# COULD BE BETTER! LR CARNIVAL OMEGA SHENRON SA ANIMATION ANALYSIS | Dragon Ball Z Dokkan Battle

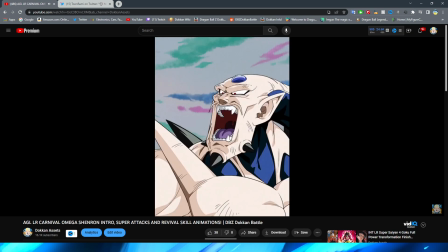4:07 Technically, I guess you would say that this is actually Sin, right? Because he obviously eats all the Dragon Balls and then becomes Omega.
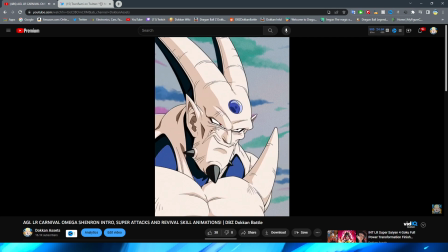4:14 So I guess he technically starts off as Sin, even though obviously the card is Omega Shenron, because, you know, after the intro is done, he's Omega.
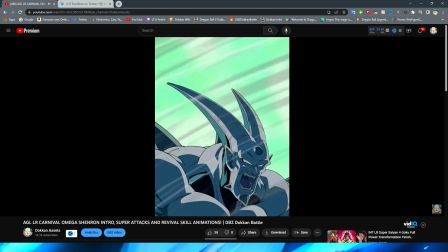4:21 But either way, you understand my point, right? So this section right here, with the funny green, right?
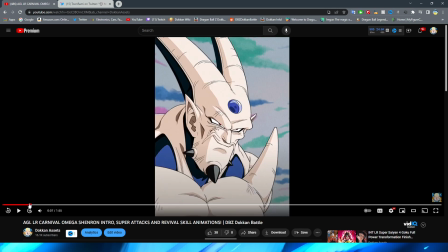4:29 Because I think the Dragon Ball eating animation, all of that looks just fine. I will say that one right there does look a little silly,
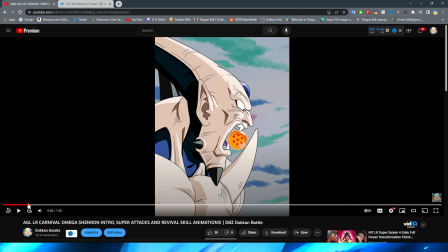4:36 because it kind of looks like when you pretend to put something in your mouth and you're like putting it behind your head, right? And then you pretend to chew or something like that. But obviously it's just because, I mean, I guess that is kind of what they're doing, right? But I mean, it would be like, it would look like that, like kind of in his teeth. So I mean, like, I don't know.
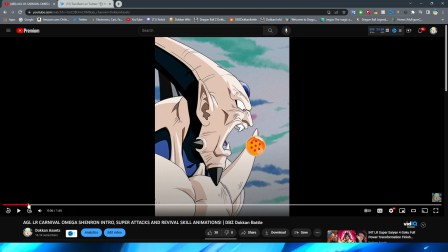4:54 It is definitely a little bit weird out of context, but when it's actually in motion, you're probably not going to notice it anyway. I do like how they actually have him kind of puff his mouth out a little bit, though, and actually have the animation you can see, right? Where he actually does kind of swallow, right? Where his head is moving like that. I will say it is a bit of a shame that they just kind of jump cut from this to this.
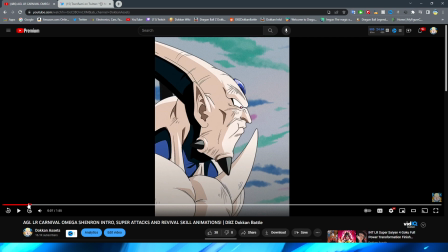5:13 He's 1 minute, he's, you know, slurping down the Dragon Balls, and the next moment he's like, it's Omega time.
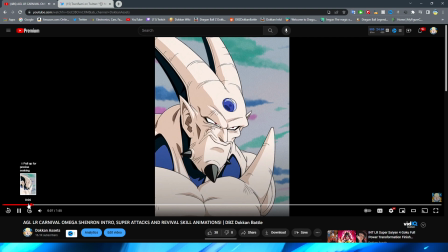5:21 But yeah, so we have this nice little smirk here before we transition to this faraway shot.
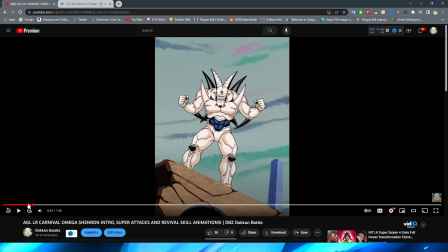5:27 I will say this is a little jarring just because of the fact that, like,
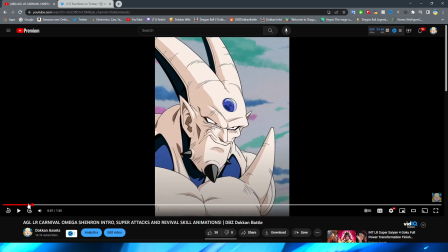5:35 I don't know, this is just such a high quality shot, right? Before, and this whole time when he's eating the Dragon Balls, the assets just look so nice.
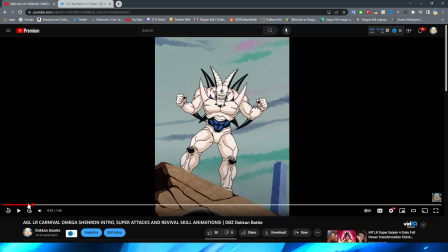5:43 And then immediately cutting to this is just like very extremely jarring to me anyway, as somebody who's like really paying attention to the quality of the assets. And not that this doesn't look good, like it's not low quality, it's just a smaller version of it and it looks like less high quality, if that makes sense.
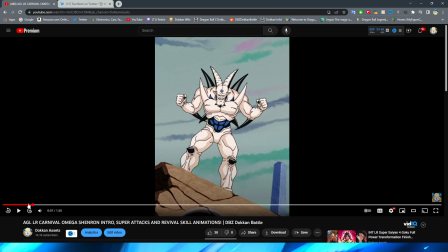6:01 It's just not as big in your face, so it kind of looks like it's more like a Dokkan sprite rather than like a high quality asset.
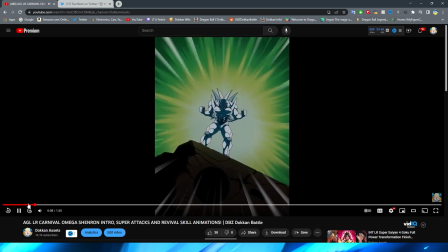6:08 Anyway, we have this little section where they kind of zoom out a little bit, and we have this green fly behind Omega.
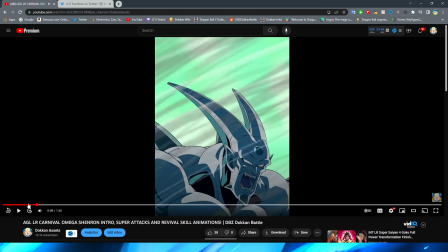6:13 I actually quite like the green. Sounded like Swamp Thing from DC right now.
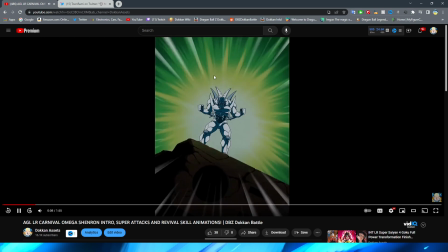6:18 I love the green. Yeah, this is pretty cool in the background here. I definitely like this little effect.
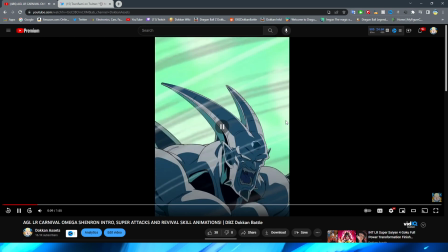6:22 Obviously, this is supposed to be like Omega powering up.
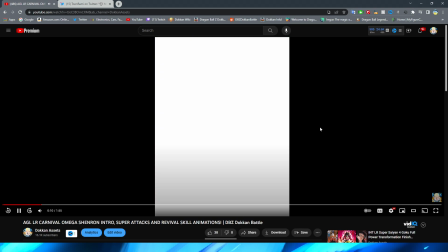6:25 We have this very nice shot here of Omega getting even more powerful, obviously from the Dragon Balls, before we have the white light flash on the screen.
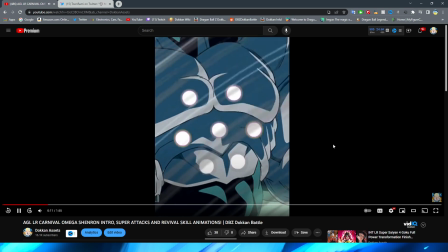6:32 And this is super well done. The shot where the Dragon Balls, excuse me, actually form on Omega's chest. Very, very cool. And I like, too, how they actually, right, like, besides the fact that, you know, they kind of light up and have these really cool light beams that shoot out of them.
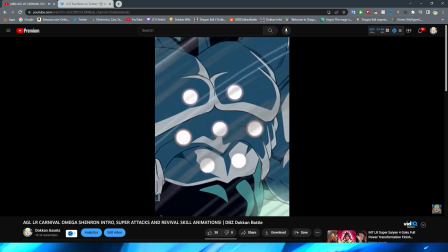6:48 This animation's so good. They actually show the Dragon Balls there, like, a little bit of orange before, you know, they actually turn into blue.
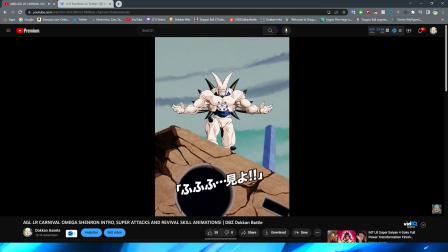6:54 I quite like that. We have the funny meme. This literally has so much meme potential right here. I know for a fact people are going to make memes out of this. I already made a meme about this and tweeted it. But I digress. Very, very nice shot. I love this angle of Omega on the hill. I will say it is also kind of even more jarring
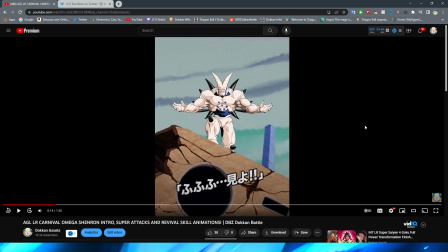7:13 for people who are going to go back and rewatch this animation, because this same shot, right?
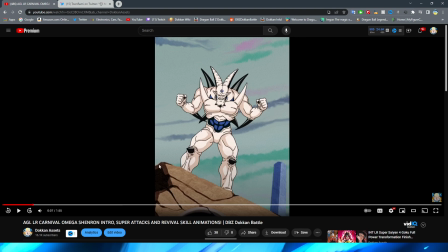7:19 If we go back to here, it is just this, but zoomed out a little bit more.
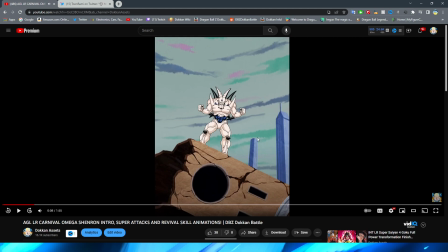7:25 In fact, it's probably just this specific angle. So I think it's also a little bit weird for me because this Shenron asset, right, looks so much more low quality. Not low quality in terms of like the actual pixel quality, but it just doesn't look as nice as this Omega asset.
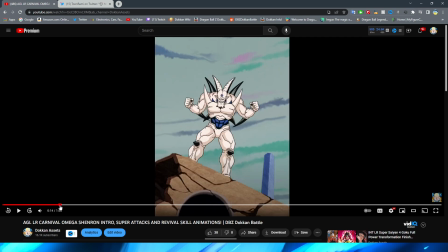7:42 You can see between jumping between the two of them, right? You can see the big difference right there, how this Omega looks so much better.
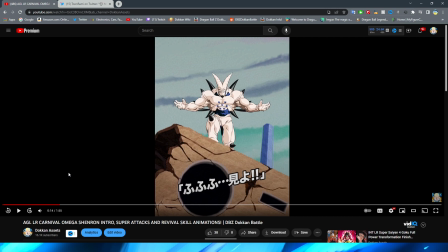7:49 I think that's also the other jarring thing about this. I don't know why they didn't give that one shot of Sin the same treatment, because everything else in this has the same kind of shading and whatnot, and the same sort of stylistic choices, but they kind of just went full Dokkan on Sin. I don't know why they decided to shaft him. But anyway, yeah, this shot is really, really cool.
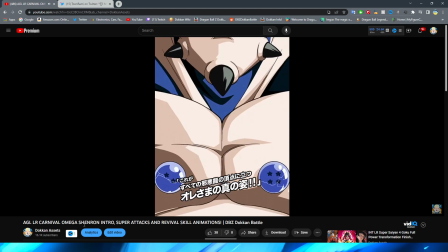8:08 I like the slow pan out. That is also a very nice touch to make this a little bit more interesting.
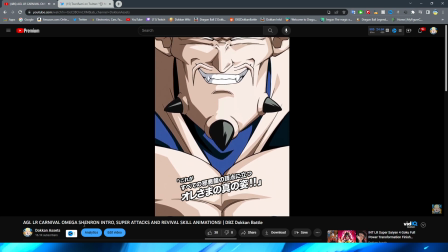8:12 And oh my gosh, the grin!
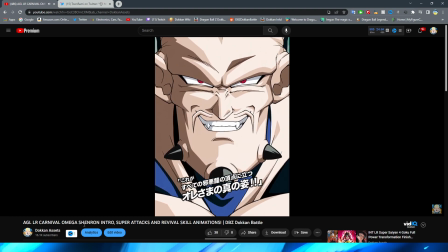8:15 Oh, that looks very, very nice. If we're talking about high quality assets, ladies and gentlemen, oh my gosh.
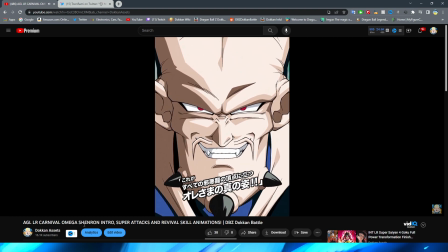8:23 That is such a nice one.
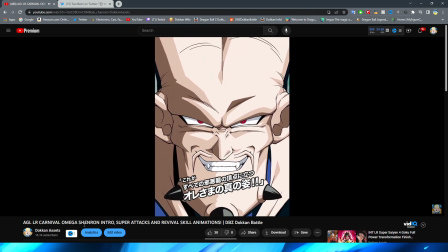8:25 I love the slow pan up as well, because I feel like they easily could have just cut to Omega's face with him saying the voice line for the intro animation, right?
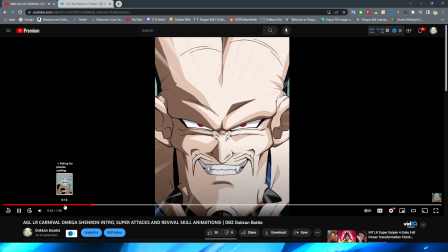8:34 Rather than having this nice slow pan up, even showing the little bit of like the Dragon Balls there, right, that are stuck on his chest.
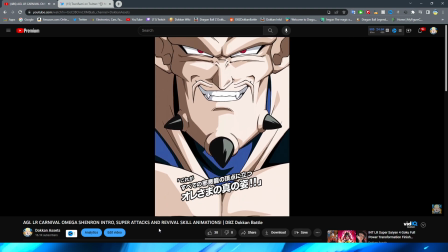8:41 Really, really like this shot. I'm glad that they included it. Again, it just makes this a lot more interesting.
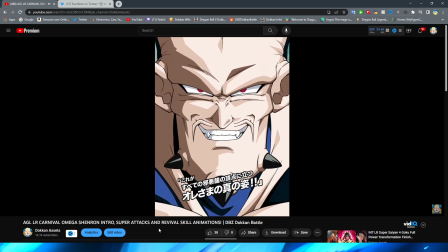8:46 And obviously for an intro animation, I think this works a lot better, especially having that little pan there.
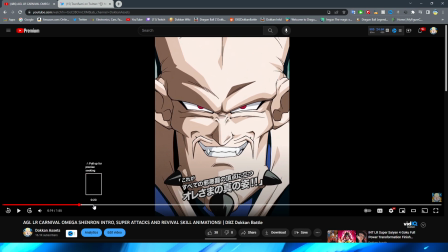8:52 Very, very cool. I can't get over how good this shot looks, bro. It's so weird because there's so many shots in here that look so nice, but then there's so many things that are like a little janky, to be honest.
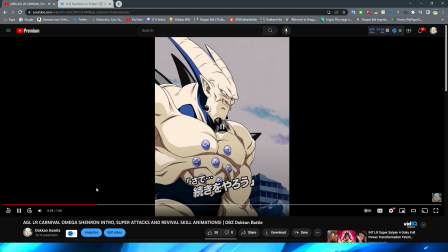9:00 Okay. Starting us off, we have the 12 key super attack. First of all, this shot just like paused, right? Obviously, we're not talking about still frames when we're animation or analyzing,
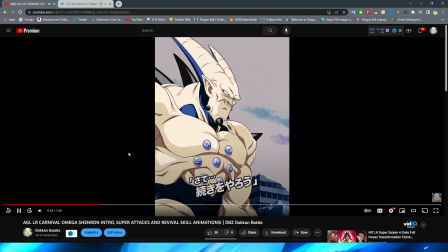9:16 but this does look very nice, if I do say so myself. This is a very nice high quality asset here. I like this little shot where they have Omega zoom forward. It looks super crisp. They do kind of do this little effect here, right, where they sort of bend the asset a little bit before he actually kind of ducks down, right?
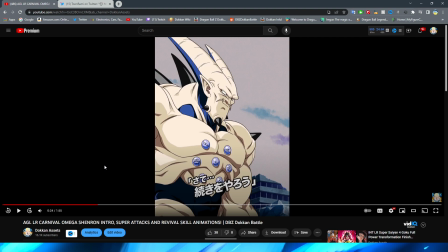9:32 You can see that they just sort of squish it a little bit. Can I actually get this captured in the frames? Yeah.
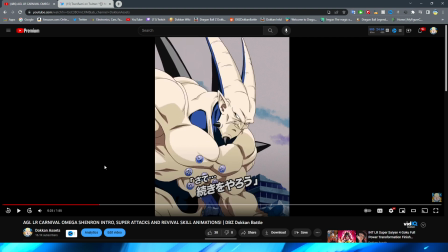9:37 When he's leaning forward a little bit, you can see that they kind of just like squish him a little bit. It's a little bit easier to tell like this. And it's so subtle that you can't really tell because he immediately dips forward, right? And then goes to fly off.
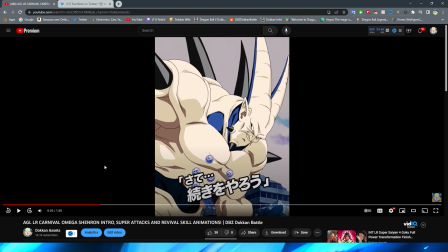9:49 Perfect cut, by the way, on going like down, right? When Omega leans like that. perfect cut to do that right there.
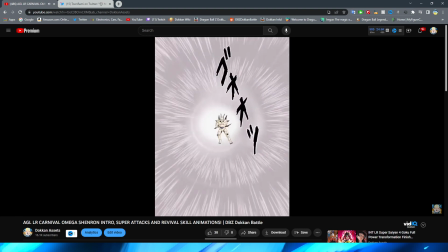9:56 They did such a good job on this.
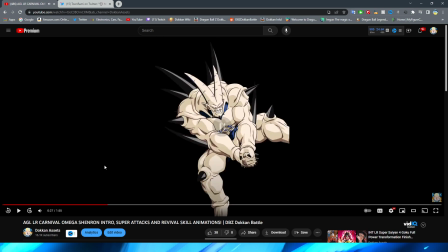9:58 Now, this section right here, I gotta say, it's so cool in concept.
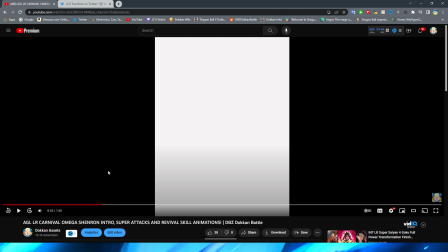10:05 And Dokkan has done plenty of shots like this before where they have this character like zooming forward, right?
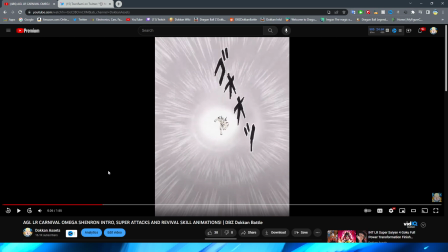10:12 And it does kind of look like the boy Omega is sort of coming through the matrix here. I like how they do have a little bit of small movement when Omega's way far in the background there. However, I will say the pose changes in this section are extremely jarring for me.
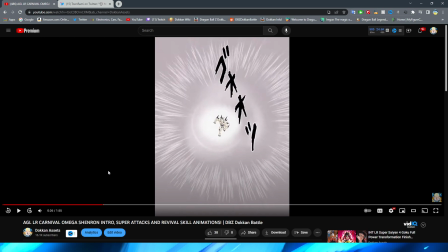10:30 The first time I noticed this, you know that something is a problem if I notice it on the first watch. The first time I watched this, I saw Omega change here and here, and I was like, oh no. We have a little bit of nice minimal movement there before we have another slight pose change, which isn't as bad, but it is still a little bit noticeable.
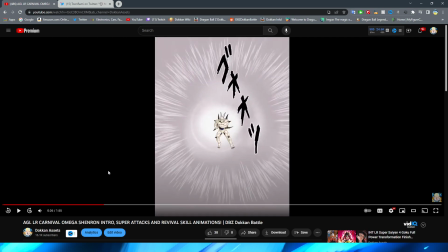10:49 And then we kind of have Omega lift his hands up like he's getting ready to hit a volleyball back.
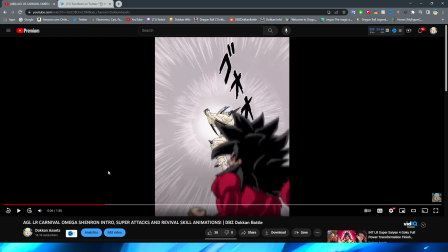10:55 And then we have him slowly come into frame before then winding even farther back and another pose change.
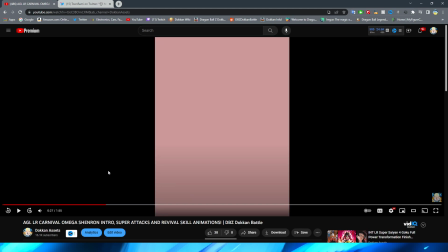11:03 Before then finally readying up to hit Goku.
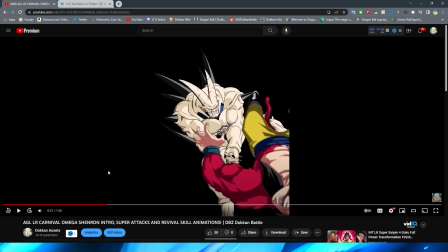11:06 And they do a little cool effect here where they kind of mask the actual hit by putting a impact frame there, right? They have the white light, or the pink light rather, I guess I should say, right? Let me go back to that.
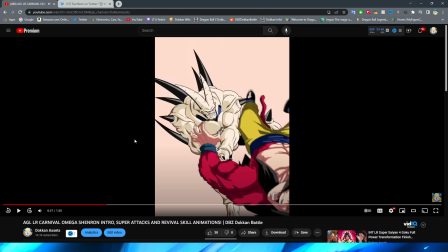11:19 They have the pink light there for a second, which is kind of an interesting choice.
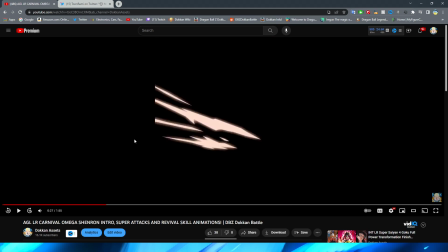11:24 But then they have the like slash, which I will say is kind of weird because obviously he's punching him,
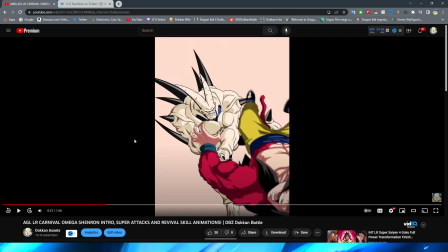11:30 but I'm assuming that's just how the impact frames are in the anime, so they wanted to mimic it. And not to mention, I guess you could also chalk that up to like the spikes on Omega's hands kind of slashing right that. Regardless though,
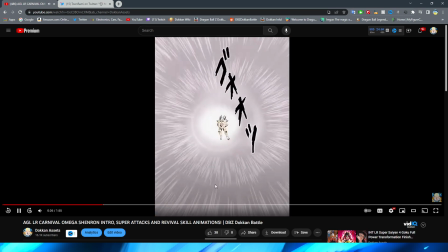11:44 this section right here, I just feel like it could have been a little bit more well done and just more fluid, because I feel like they just took a bunch of like jump cuts there.
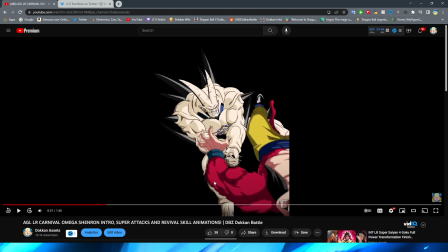11:52 They like skipped a couple of steps because that could have been so much more fluid, and I've seen it fluid on other animations as well.
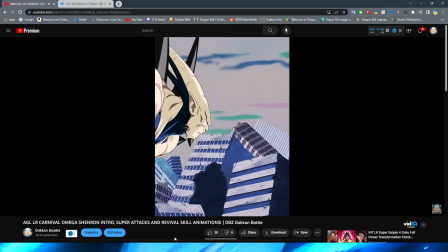11:58 But the final hit does look pretty nice, and you have this really cool shot of Goku flying through the actual buildings here.
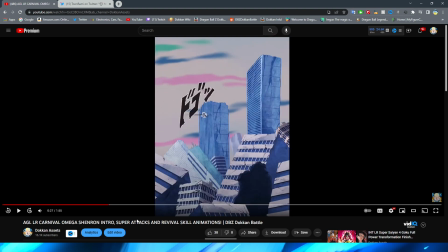12:05 I will say, this is a great way to not have us look at the stinky sprites. Granted, this is obviously kind of benefited by the fact that this is, of course, you know, the reference material that they're taken from, but they quite literally just put a black dot on the screen, right?